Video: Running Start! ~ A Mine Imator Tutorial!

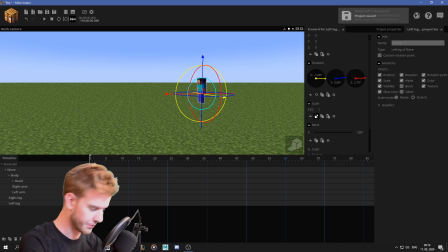251s
And I'm actually feeling kind of lazy, so I'm just going to import my already existing walking cycle.
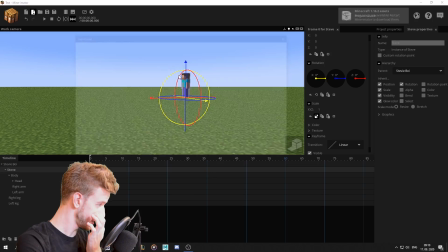256s
Hold on, why are you on 1000, boy? Import. What? Is that it? That is it. Why are you on 1000? Man, time flies by when you're recording videos. I had to reset my camera twice already, and it feels like I've just begun. Alright, I've got my walking cycle in here.
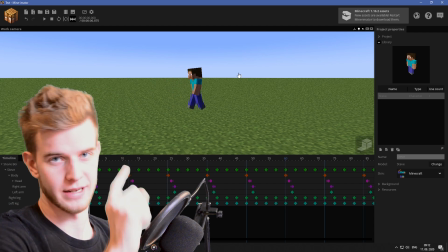272s
There's also a tutorial for that. There's an eye in a corner for everything. I've done it all.
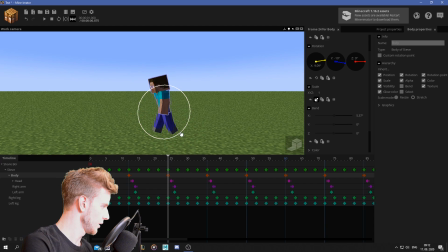276s
How I want to go about this is actually slowly but surely lean the body forwards,
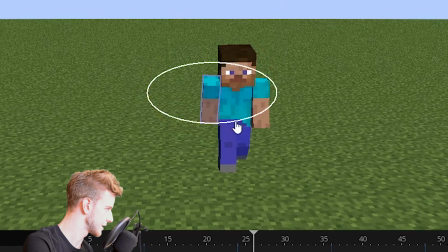282s
head going slightly upwards, and the arms exaggerate their moves. They're going extra forwards, extra backwards.
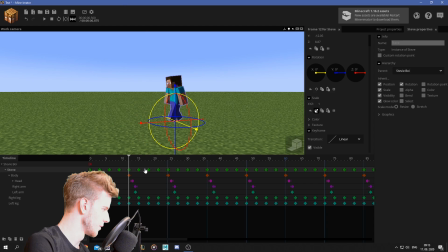288s
And as far as the legs go, I actually want to select everything from a certain point onwards,
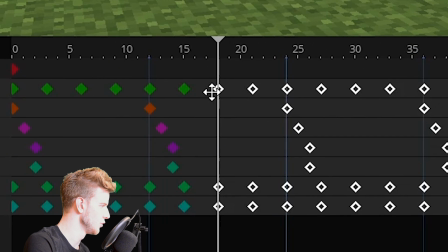295s
preferably this point here when he lifts the leg up and move it closer in, and then skip one and do the same again for the very next one. I don't have a certain method on how to do things. I'm just improvising along as I go.
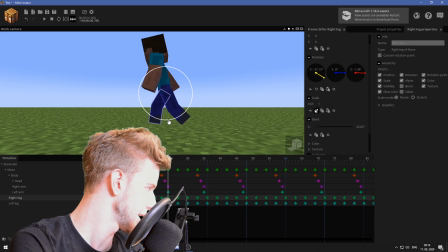307s
This leg could go backwards more, and this leg could actually bend more, so he goes down more.
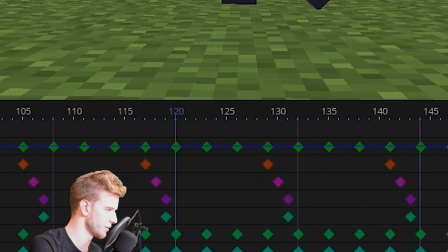315s
I should not have moved the entire body without moving everything, not just one keyframe, because now it's out of sync.
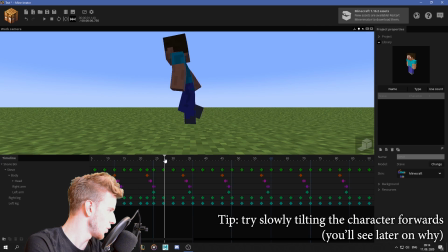321s
At this point, I kinda just want to delete everything as far as the legs go,
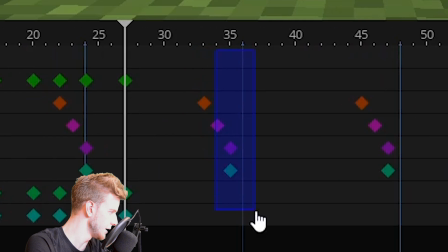326s
because I don't need this walking cycle anymore, but I do need these keyframes still, so I wanna delete everything beyond those keyframes.
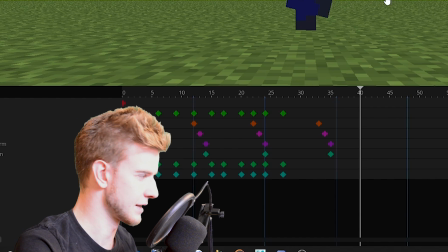333s
Those are no longer aiding me in this task. Alright, so this leg can now go backwards more.
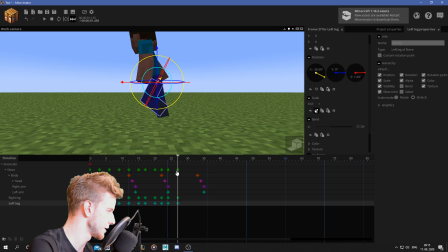339s
This leg can now go upwards more, like this. And this body now has to adjust, obviously, the Steve. Sync them legs, don't allow them to slide. Because if the legs slide, the animation sucks, and nobody's gonna stand for it.
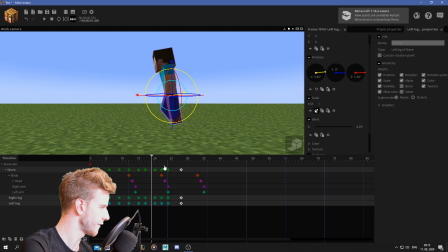351s
Alright, maybe move these out by one frame, because they're a little fast. On this keyframe, the guy's gonna land.
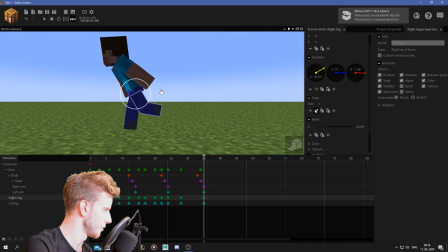358s
This leg's gonna be on the floor. This leg's gonna go back. So he made a little skip there, you know? As he's walking, body starts leaning forward. He's slowly starting to make skips. So he's no longer walking on the ground, but jumping from one leg to the other, more and more aggressively, until the point he is completely tilted and it's just a standard running cycle. It's a thing that you don't memorize by decimals what you do, because I know some of you guys do that. It's more of a feeling. So for example, if he is leaned forward by this amount, he's not gonna be skipping too much, because he's standing up almost straight. You can't really run if you stand up like this. Some common sense there. So now I wanna do a little inverse leap.
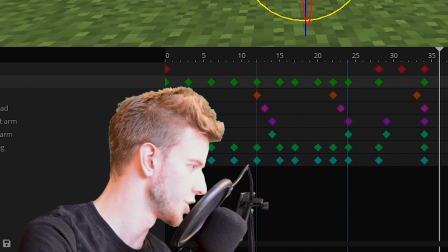400s
So he's going downwards, but there's also going to be an arc in the motion. So he's gonna move forwards here, and in between the motion, he's gonna go down.
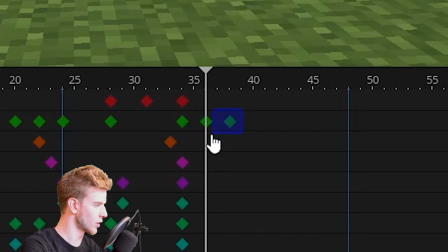407s
But I'm gonna do this across separate timelines.
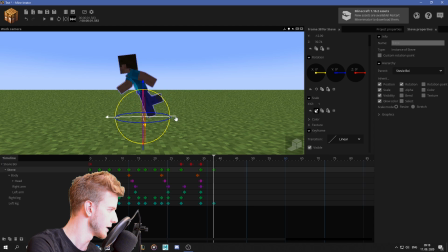409s
So we need this much space, or you could just move the legs first, and then you can move them left and right to see how much you have to move them.
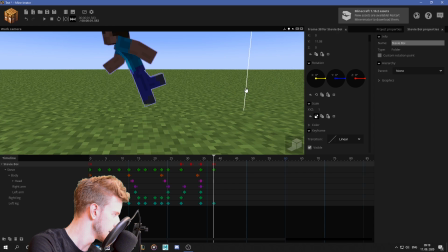417s
And the up and down has to be adjusted as well. And in between here, the up and the down has to go very much down, with an ease out and then an ease in.
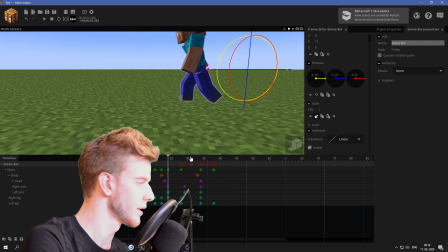426s
So it looks like this. So that is a small little leap. It feels like he's still running.
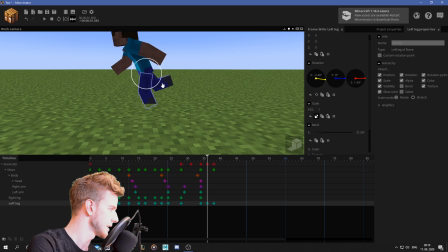431s
The motion continues. And now, obviously, what you gotta do is sync the legs. And this leg here can just, you know, follow along, skip.
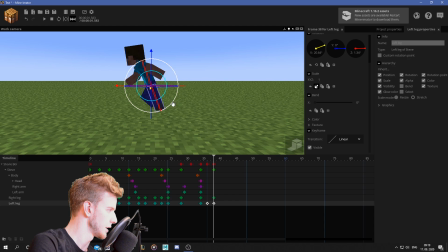439s
Maybe this leg has to go backwards more.
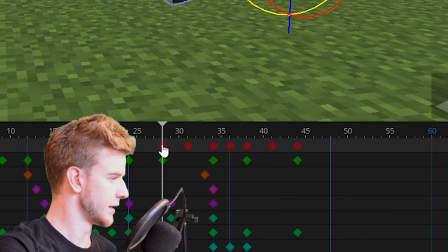442s
Because if you take a look at the keyframes here, it's ease out, ease in, ease out, ease in, ease out, ease in, because it's always either going up in an arc or down in an arc. You can see the motion in action, you know? If you've got energy that propels you upwards, it's slowly gonna stop, and it's gonna start propelling you downwards. Then you have the energy propelling you downwards, and you have to stop with your legs slowly and propel yourself upwards. That's why you get the arc motion, and that's why separate timelines here for Steve Boy and Steve, which are the same thing, are very much required, because you can do the arcs while keeping the linear motion being linear.
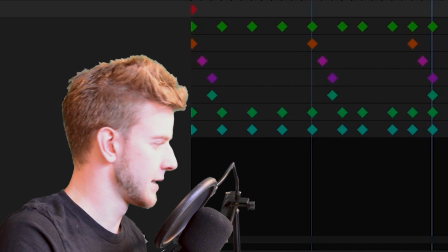480s
That is the magic of overlapping action. Ladies and gentlemen, it's now been 30 minutes since the start of this recording, and it's actually kind of tiring, not gonna lie.
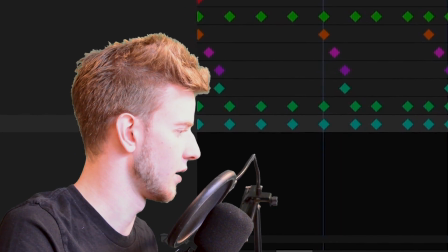489s
I forgot YouTube is a lot of work as well. Maybe I can actually start doing this.
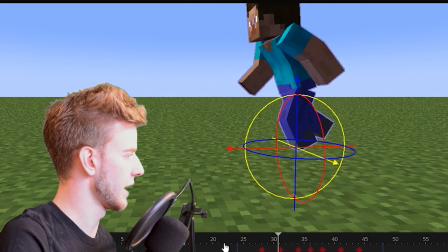493s
So spread his legs further apart. Oh, did he actually stop? Yep, this needs to go forwards more.